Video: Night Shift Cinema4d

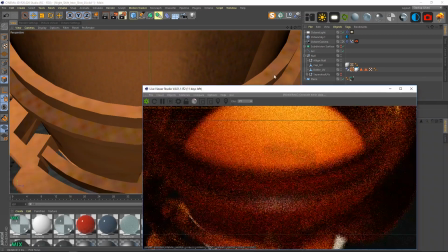It starts to get really dark in here if we don't have the light,
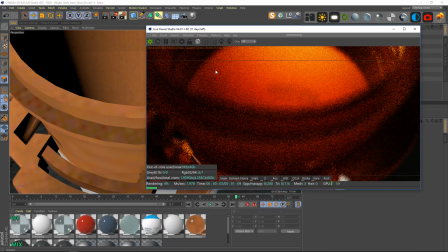and we need a little bit more of reflection in the pills that are actually in there. And so what I did was create a null,
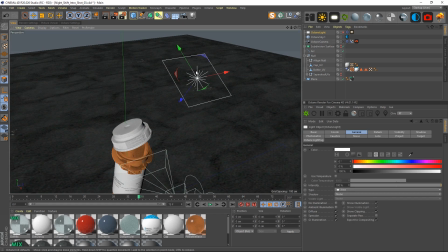or I created an octane light right here. I brought them just above the pill bottle.
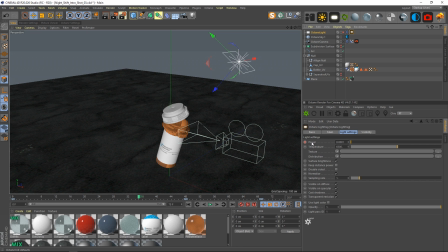I animated its power from practically 0, and I kicked it all the way back up to whatever we needed at the time, which was 100% or 100. I'm not entirely sure what the units are there. And that allowed us to go ahead and be in there and shine a little light into
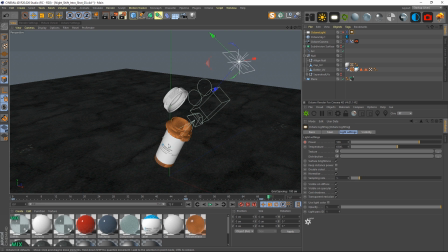the pill bottle and help us see the pills that are in there. This was also linked to the target null right here. So whenever the pill bottle, or was it? Okay, no, it's not.
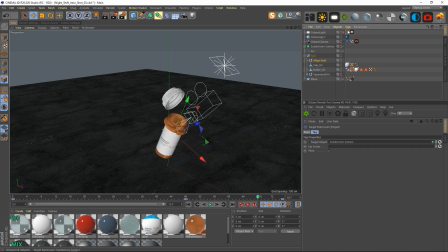I thought it was. Oh, no.
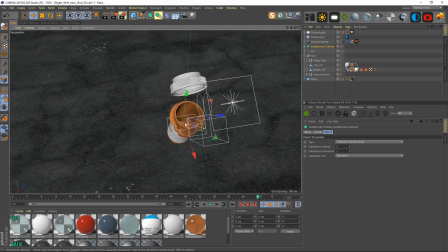Okay, so it's linked to the subdivision surface, which is the, which are the pills that are in there, which is great.
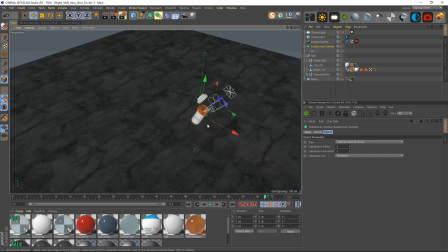So another very simple setup, nothing very difficult at all with this one, using the exact same textures as we did before, the exact same HDRI.
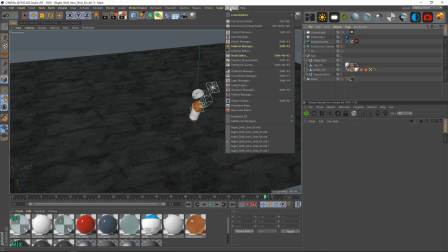All right, let's go ahead and take a look at numbers 4 and 5.
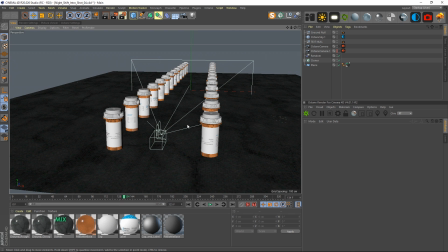So shots number 4 and 5 are essentially the exact same thing, just one has a little bit more pill bottles in them.
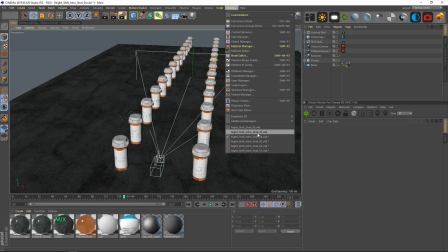So I'm going to move over into 5 right here, and we can see exactly that if I get out of this camera.
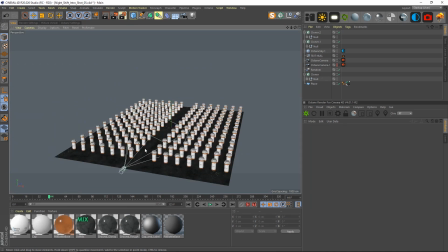So looking at the scene, very, very simple stuff.
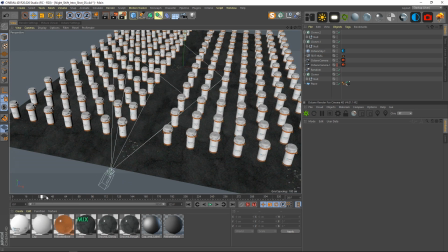We have a camera that has been animated, pushes in, and then rotates out.
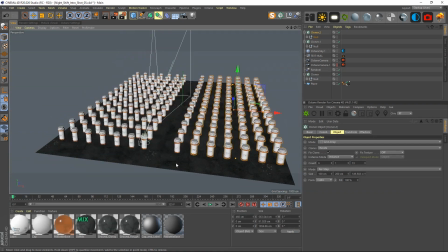We have a whole bunch of clones of the pill bottles, the exact same ground texture, the exact same HDRI,
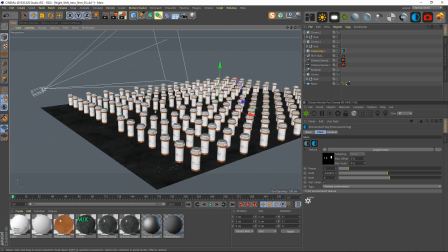and just, once again, very simple animations, but that can, when stacked together and composed properly,
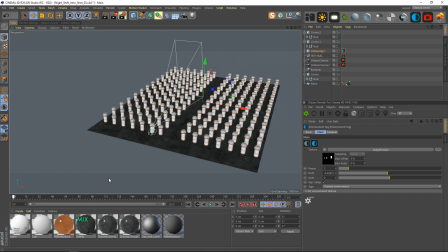looks really, really cool. So the camera itself, various animations were pretty natural and chill.
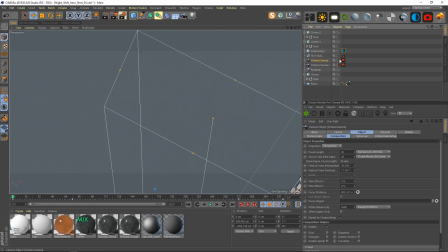Start with a certain position. I wanted to have the camera off so that we don't see any of the pills yet.
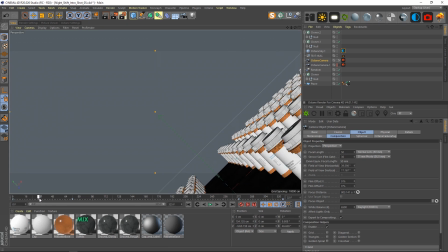And then as we push into the scene,
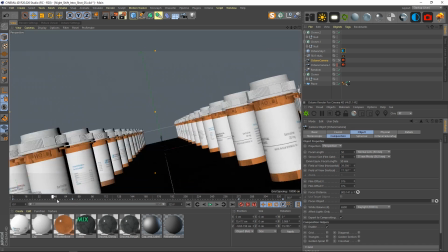it's revealed that there are a lot more pill bottles than there were before in the previous shot, which is this one right here.
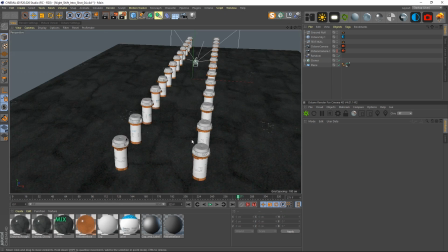So just these two lines.
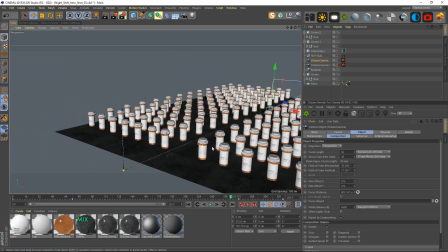So like I said with the other shots, the camera is the exact same as before.
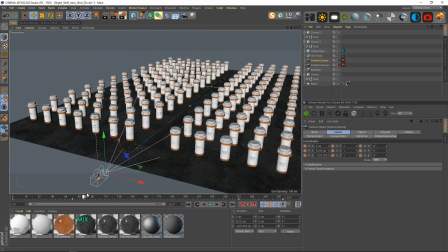Let's see, so I just took the camera rotation and then just pushed it in Z space and then rotated again at the end. Not difficult stuff at all to do, really. We're using, once again, the same soft studio light from Poliigon.
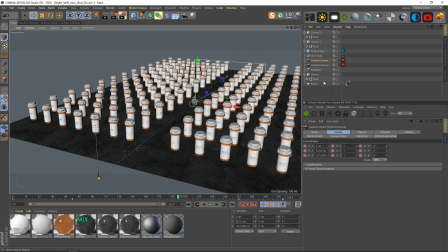One of the most important parts of this project was having a null that I could create
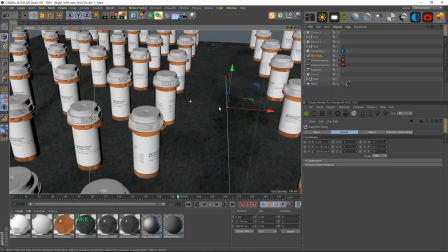in Cinema4d and then bring it into After Effects and have it locked perfectly with the camera movement.
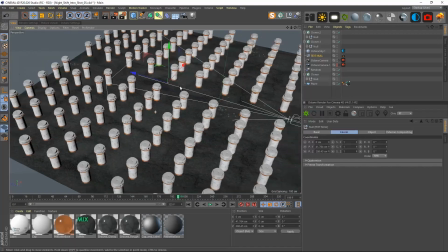And I can go, and I'm going to go into this whenever I go into After Effects and talk about my composition stuff in there.
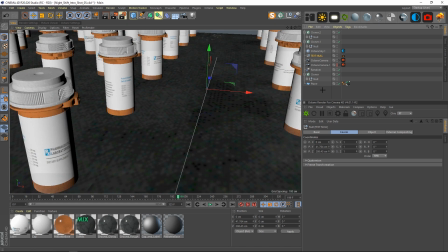But just very simply, to create a text,
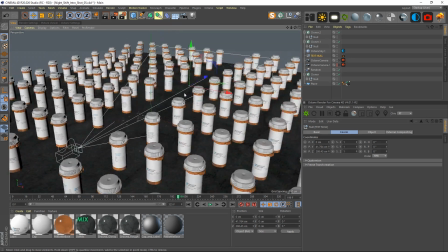or to create a null in here that can be moved into After Effects as a reference point, all you have to do is just create the null. So we're just going to name this Big Null Boy.
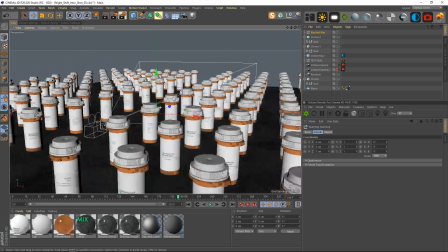Create the null, and then move it wherever you wish in the project.
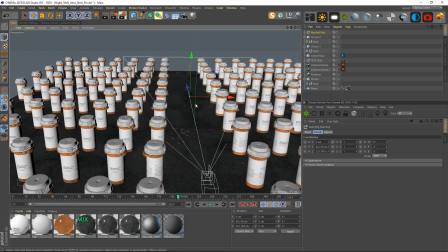So if I want it right there, that's what I want. I'm going to have the camera, I'm actually going to put it right down there.
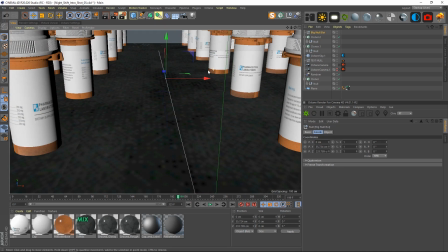So it's in line perfectly with the center of the camera.